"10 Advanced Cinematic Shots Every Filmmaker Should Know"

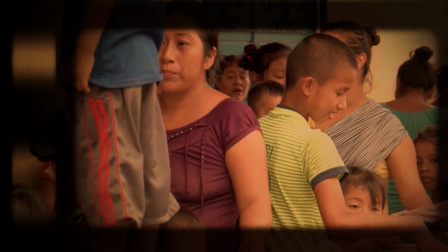(0:00)
I have over a decade of filming and editing experience.
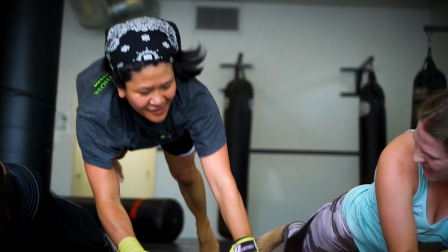This whole being in front of the camera thing is new to me. What are you doing? Are you talking to yourself again? I get it. You're confused. Are you real? Because I could really use a clone right now to tackle this YouTube creating thing. No, I'm just here because you didn't want to do talking head video. It seems like a bit much though, don't you think? I had to switch it up. This is a 10-part video series where I break down 100 camera techniques 10 at a time. My goal is to help content creators understand the meaning behind the videos that they shoot to help keep their audience engaged and increase their retention time. Exactly, and I give tips on how to shoot these shots, what lenses to use, and the reasoning behind each angle, plus show examples of Hollywood films using these techniques in action. Finally, someone who understands me. That's because you're me. No, you're me. Am I?
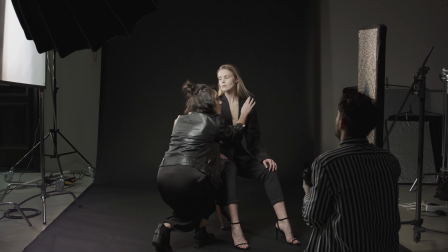(1:14)
Throughout these videos, I will share a lighting technique here and there, just so you understand how lighting can affect the mood with the exact same shot.
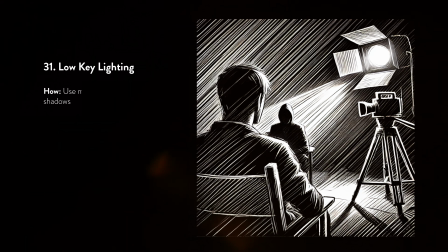(1:21)
Number 31, low-key lighting. Use minimal lighting with strong shadows. This adds mood, suspense, and intensity. Blade Runner.
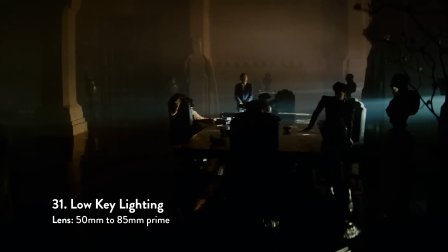(1:29)
Rachel is often presented in low-key lighting, reflecting the ambiguity of her identity.
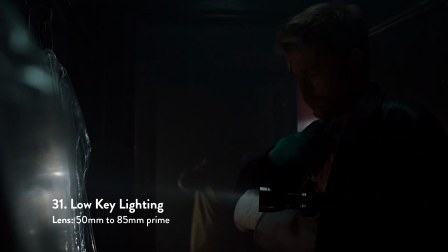(1:35)
7. This film uses low-key lighting throughout the crime scenes, adding to the suspense of dread in the film.
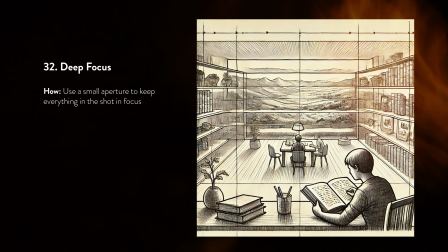(1:42)
32. Deep focus. Use a small aperture to keep everything in the shot in focus.
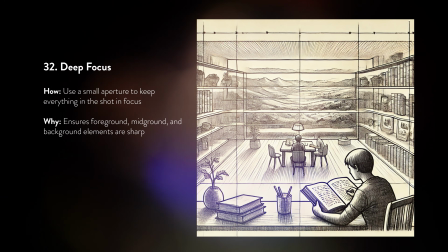(1:47)
Ensures foreground, midground, and background elements are sharp. Citizen Kane.
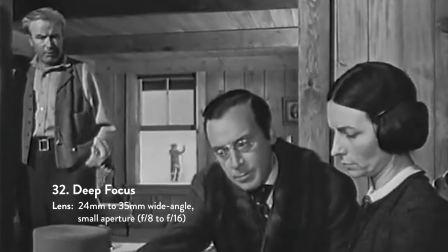(1:53)
The famous scene where young Kane plays in the background, while his parents negotiate in the foreground.
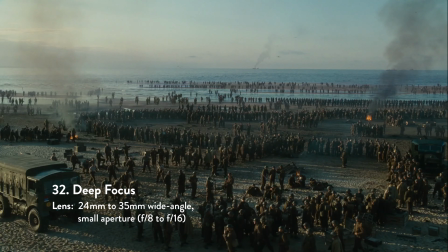(1:59)
Atonement.
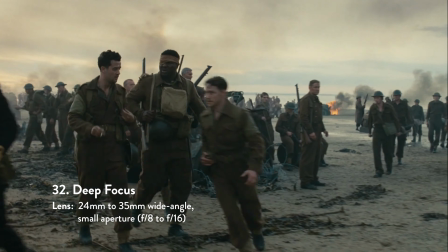(1:59)
The beach sequence uses deep focus to show both the destruction in the foreground and the soldiers in the background, adding depth and complexity.
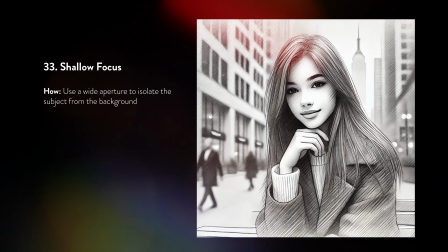(2:08)
33. Shallow focus. Use a wide aperture to isolate the subject from the background.
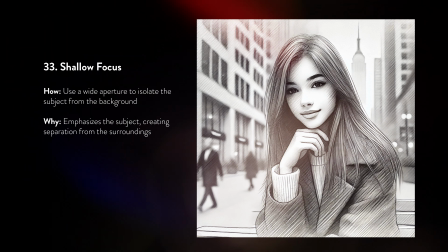(2:14)
This emphasizes the subject, creating separation from the surroundings. Her.
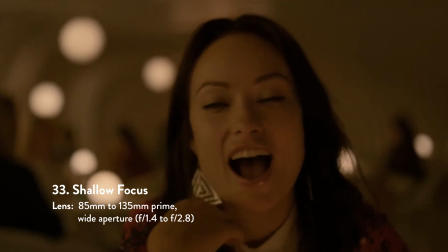(2:18)
Shallow focus is used to separate Theodore from the real world, creating an intimate but isolated feeling as he falls in love with an AI.
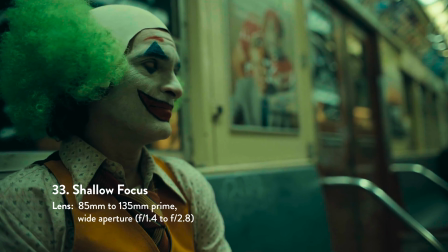(2:27)
Joker. Arthur Fleck's face is in sharp focus, showing his descent into madness, while the background is blurred out.
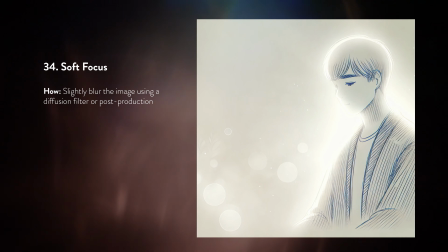(2:34)
34. Soft focus. Slightly blur the image using a diffusion filter or do it in post-production.
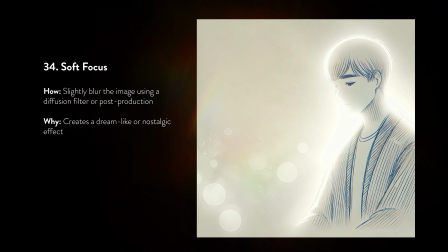(2:41)
This creates a dreamlike or nostalgic effect. Stand By Me.
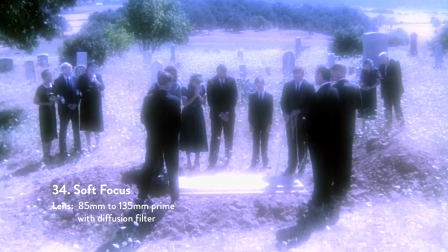(2:45)
A soft focus shot is used during the funeral scene, creating a poignant and reflective atmosphere that underscores the emotional weight of the moment.
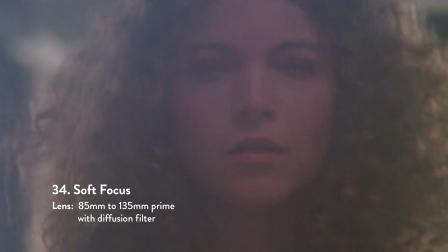(2:53)
Carrie. As she walks along the white fence toward the grave sign, a soft focus is used, reflecting the haunting aftermath of the story.
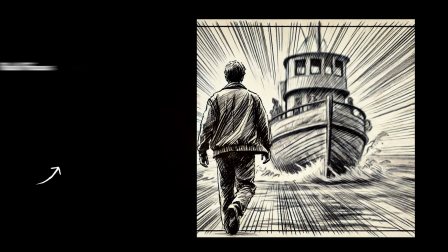(3:01)
35. Rack focus. Shift the focus from one subject to another in the same shot, directing the viewer's attention from one plane of action to another.
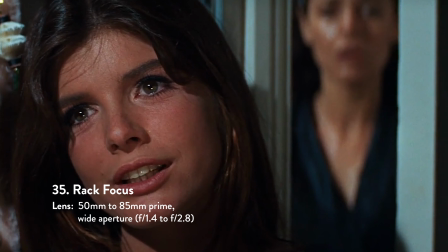(3:10)
The Graduate. The focus shifts from Elaine's face in the foreground to Miss Robinson in the background,
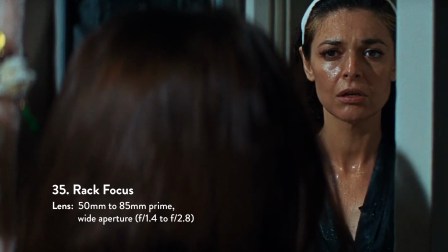(3:16)
emphasizing the tension and the conflicting emotions between the two characters. The Master.
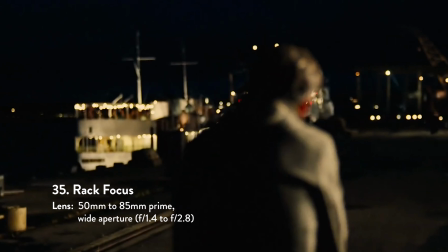(3:21)
As Freddy walks towards the boat, the focus shifts from his figure to the ship, symbolizing his journey toward a new chapter.
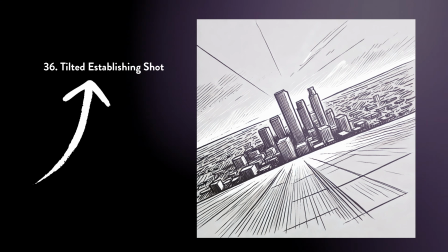(3:29)
36. Tilted establishing shot.
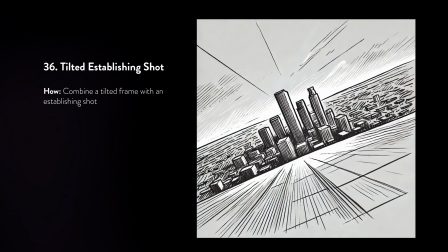(3:31)
Combine a tilted frame like a Dutch angle with an establishing shot, creating tension or a sense of unease to the opening scene.
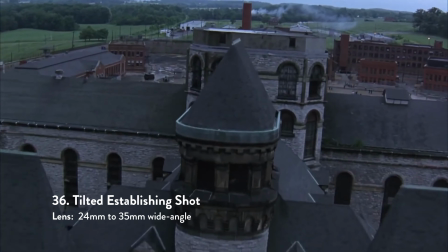(3:39)
The Shawshank Redemption. An aerial establishing shot of the prison is tilted, creating the inescapable and oppressive nature of the setting.
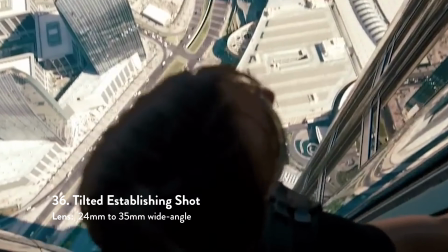(3:48)
Mission Impossible. Ghost Protocol. A tilted establishing shot over Ethan Hunt's shoulder creates a dizzying height of the building,
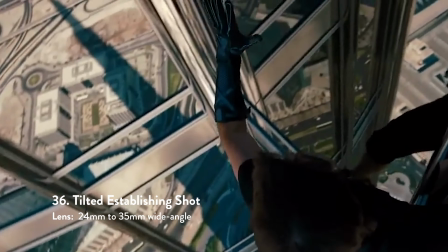(3:57)
amplifying the tension and scale of his daring mission. 37. Profile shot.
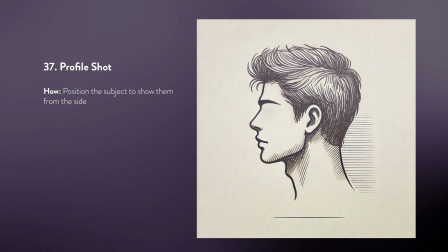(4:02)
Position the subject to show them from the side.
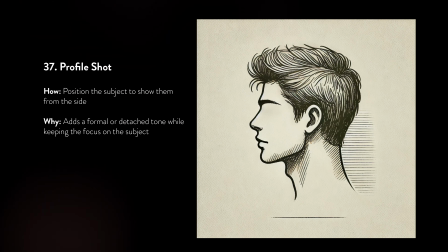(4:05)
Adds a formal or detached tone while keeping the focus on the subject.
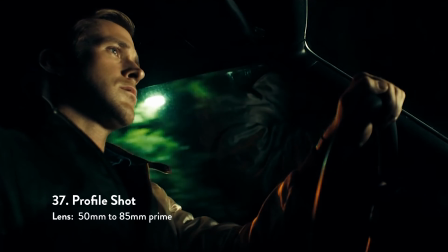(4:10)
Drive. Profile shots of Ryan Gosling's character emphasizes his stoic nature, often in reflective moments in his car.
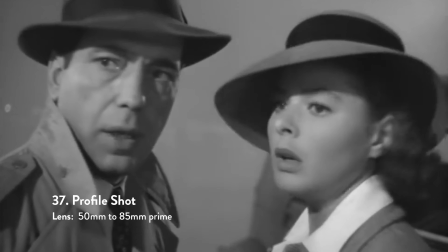(4:18)
Casablanca. The profile shot of the couple at the airport during the final goodbye intensifies the emotional distance between them.
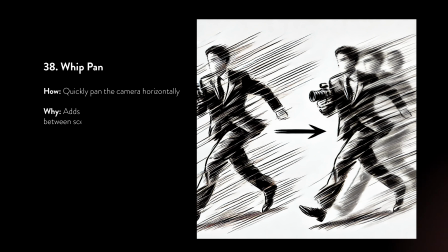(4:25)
38. Whip pan. Quickly pan the camera horizontally. This adds energy or urgency to transitions between scenes and actions.
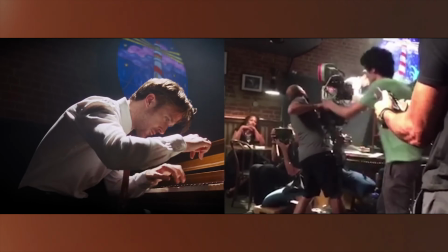(4:34)
Keep in mind, when performing a whip pan or rapid movements, be mindful of rolling shutter distortion.
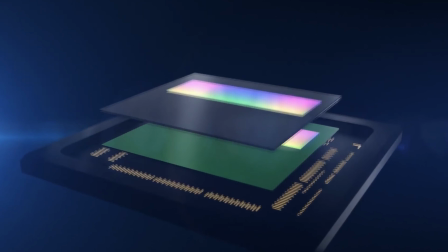(4:40)
This is a common issue with digital cameras that have a CMOS sensor. It causes a jello effect that makes vertical lines appear wobbly.
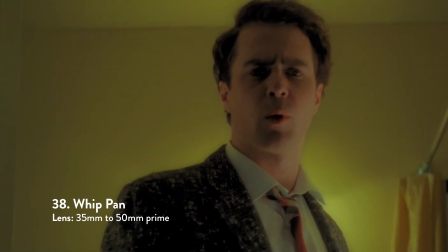(4:48)
Confessions of a Dangerous Mind. Whip pan shots in the bar scenes dramatically shift focus between Chuck and the people around him,
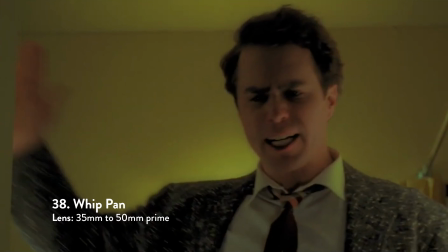(4:55)
emphasizing emphasizing his chaotic and spiraling mindset. Magnolia.
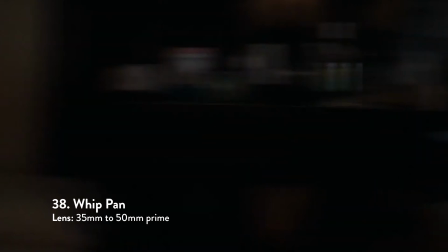(5:00)
This film uses whip pan shots, capturing the chaotic and emotionally charged atmosphere.
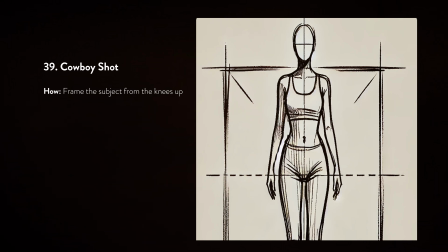(5:06)
39. The Cowboy Shot. Frame the subject from the knees up. Emphasizes action or dramatic tension, often used in westerns.
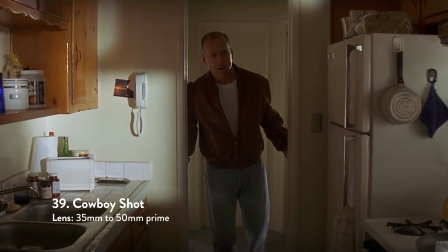(5:13)
Pulp Fiction. A cowboy shot frames Butch with the gun drawn just before he shoots Vincent, emphasizing the tension and immediacy of the standoff.
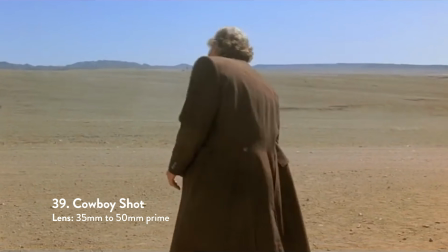(5:22)
Silverado. Emmett, during the final showdown with his gun drawn and the vast western landscape behind him, heightens the tension and drama of the duel.
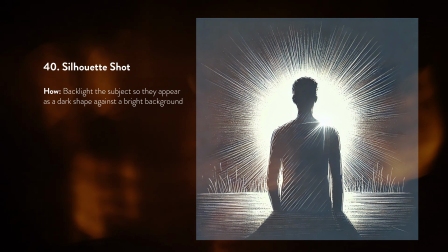(5:30)
40. Silhouette Shot. Backlight the subject so they appear as a dark shape against a bright background.
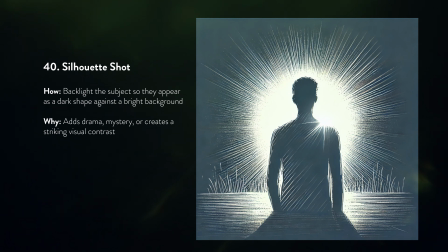(5:36)
This adds drama, mystery, and creates a striking visual contrast.
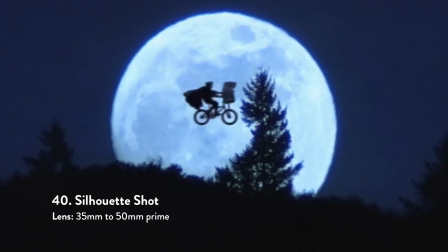(5:41)
E.T. has two great examples of the silhouette shot. The first is the iconic bicycle flying across the moon scene.
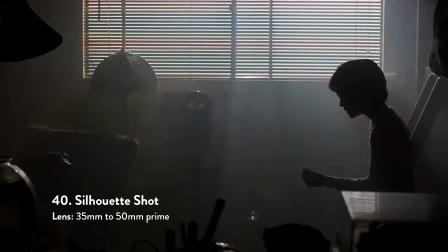(5:48)
The next one is after Elliot fakes being sick to spend time with E.T. The soft glow, emphasizing their secret connection and the intimacy of the moment.
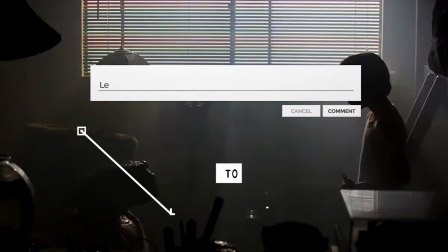(5:58)
If you learned something new in this video, go ahead and leave a comment down below and let me know what it is. Or if you just want to say hi, give me a thumbs up. Also, if you want to learn about the most important thing about filmmaking, which is storytelling, check out my free ebook in the description below.
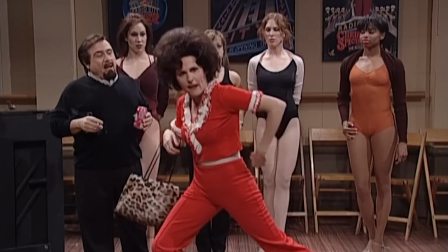(6:15)
Next, we're going to be going into so make sure to watch all the videos within this series.